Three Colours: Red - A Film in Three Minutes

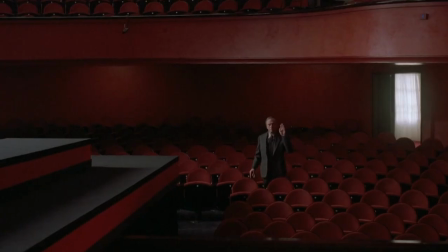A film in three minutes. Three colours? Red. Are we all connected to one another, or is life just the product of random chance?
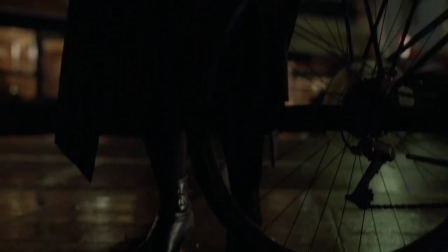Do you believe the legacy of the people closest to you are a collection of coincidences, or is there a higher power at work?
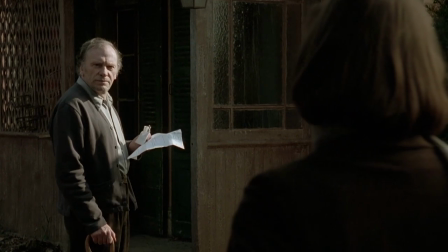And if you try to do the right thing, do such actions become meaningless if you only did them for your own ego?
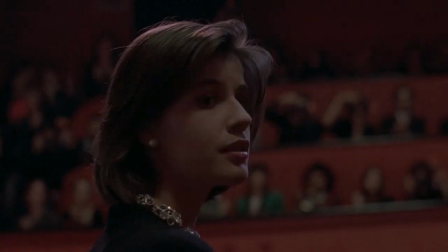If you're starting to get a migraine, then I don't blame you, because only a master filmmaker at the peak of his craft, such as Krzysztof Kieślowski, could even begin to attempt a cinematic answer to such questions,
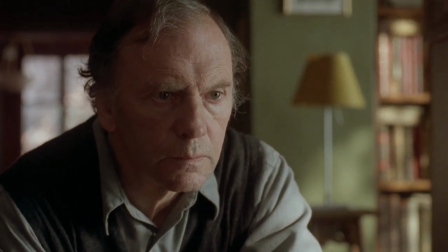and that answer may take the form of his final film in the masterful Three Colours trilogy, with a conclusion that will hopefully both surprise and move you.
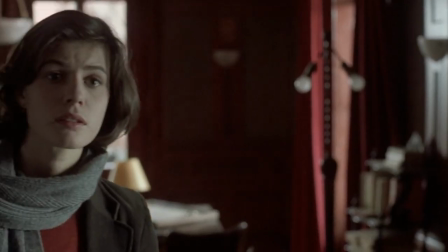The story of Red follows Valentin, played by Irene Jacob,
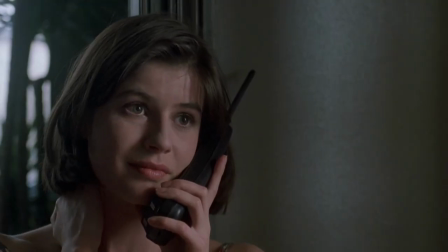an aspiring model and university student who struggles to maintain a long-distance relationship with her possessive boyfriend over the phone.
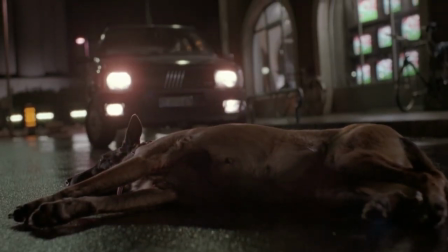After returning from a photoshoot, Valentin accidentally hits a dog with her car and tracks down the dog's owner, a retired judge named Joseph.
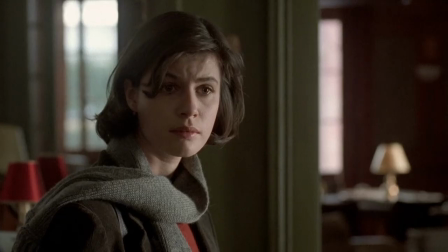Joseph reveals to her that he listens in to his neighbours' phone conversations without their knowledge, challenging Valentin's views on respecting the privacy of others.
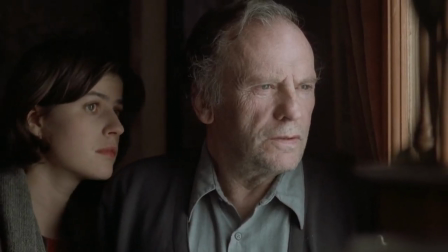But more than that, Joseph argues that spying on his neighbours lies in deceit, and whether or not to reveal this deception to the world,
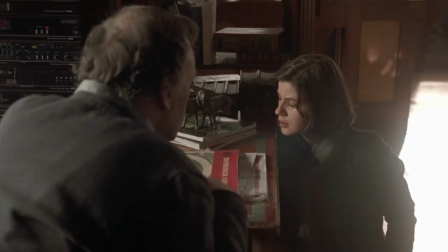really makes no difference in the eventual outcome of people's lives. The film Red represents the theme of fraternity as depicted in the tricolour flag of France,
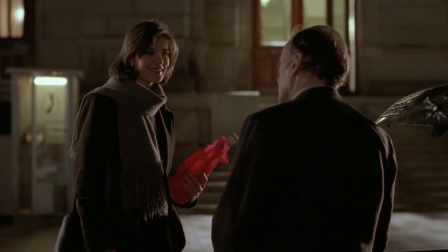and is often considered the warmest of the three films due to its depictions of love and friendship between the characters.
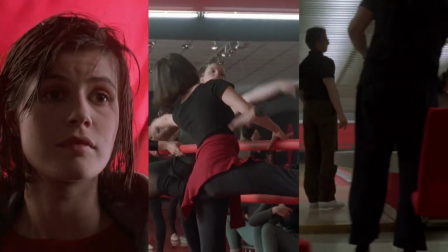The colour red, as with the previous two entries' use of blue and white, is present throughout, giving the cinematography a warm, gentle glow.
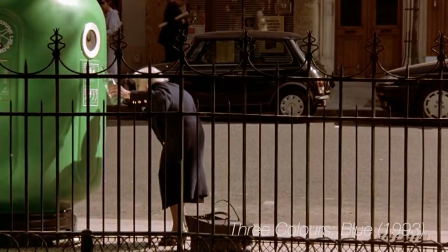The motif of an elderly person trying to reach for a recycling bin featured in the first two films can be seen once again,
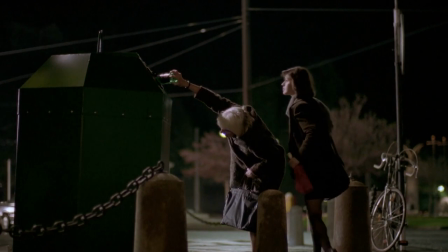however in this instance Valentin helps them, further adding to the thematic depiction of fraternity.
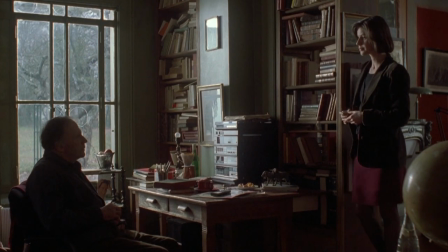The relationship she develops with the retired judge explores the argument of whether there is such a thing as true altruism,
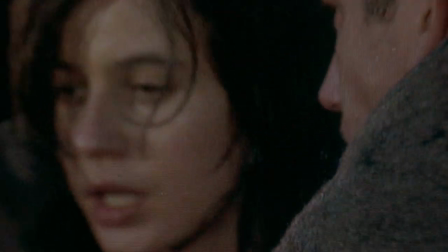but it also goes further than that, playing on the idea of whether the personal actions we undertake, take, and their outcomes, are immutable.
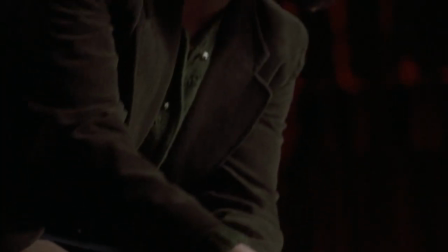As the concluding chapter of the Three Colours trilogy and the last film the director would ever make, Red is arguably the most complex and thought-provoking of all three entries.
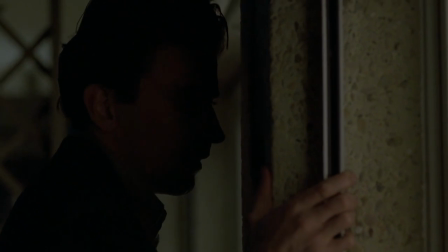It's impossible to summarise in three minutes the sheer artistry of the way in which Kieślowski gradually unravels the plot to us,
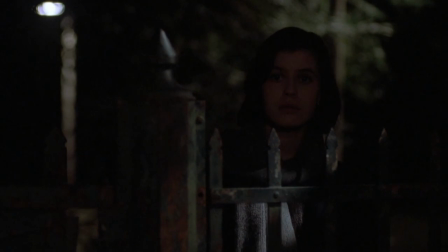and what its final message says about all three films in their totality.
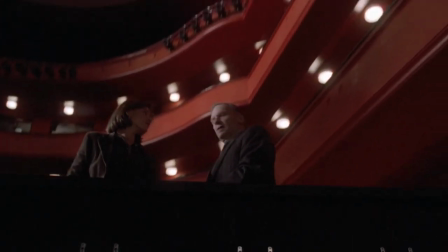The journey that Valentin undertakes is one that echoes over from both Julie in blue and Carol in white,
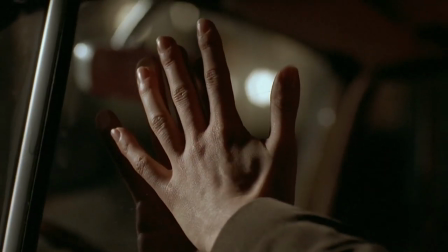making the final message on embracing love one of universality.
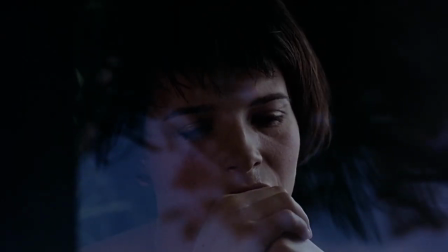Despite being almost 30 years old, the Free Colours trilogy stands to this day as one of the most ambitious works of European cinema to ever be undertaken,
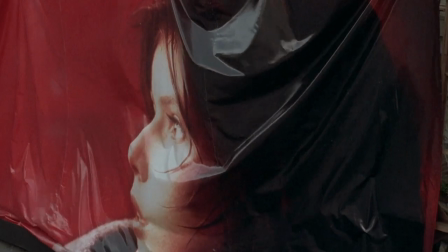pushing the very limitations of what the director himself has said cinema can achieve.
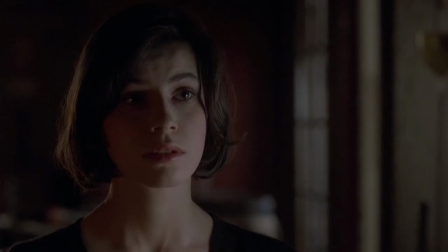Kieślowski's genius lies not just in how long-lasting an impact his work has had on countless audiences,
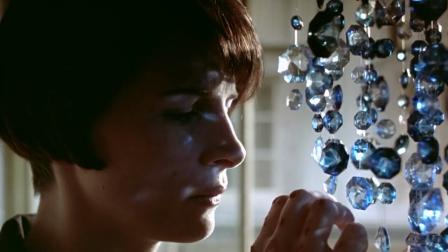but how close his stories get to uncovering the inner meaning that Julie, Carol and Valentin and all of us seek in our lives.
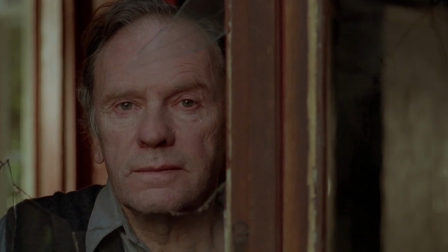Because without love, there can never truly ever be liberty, equality, or fraternity.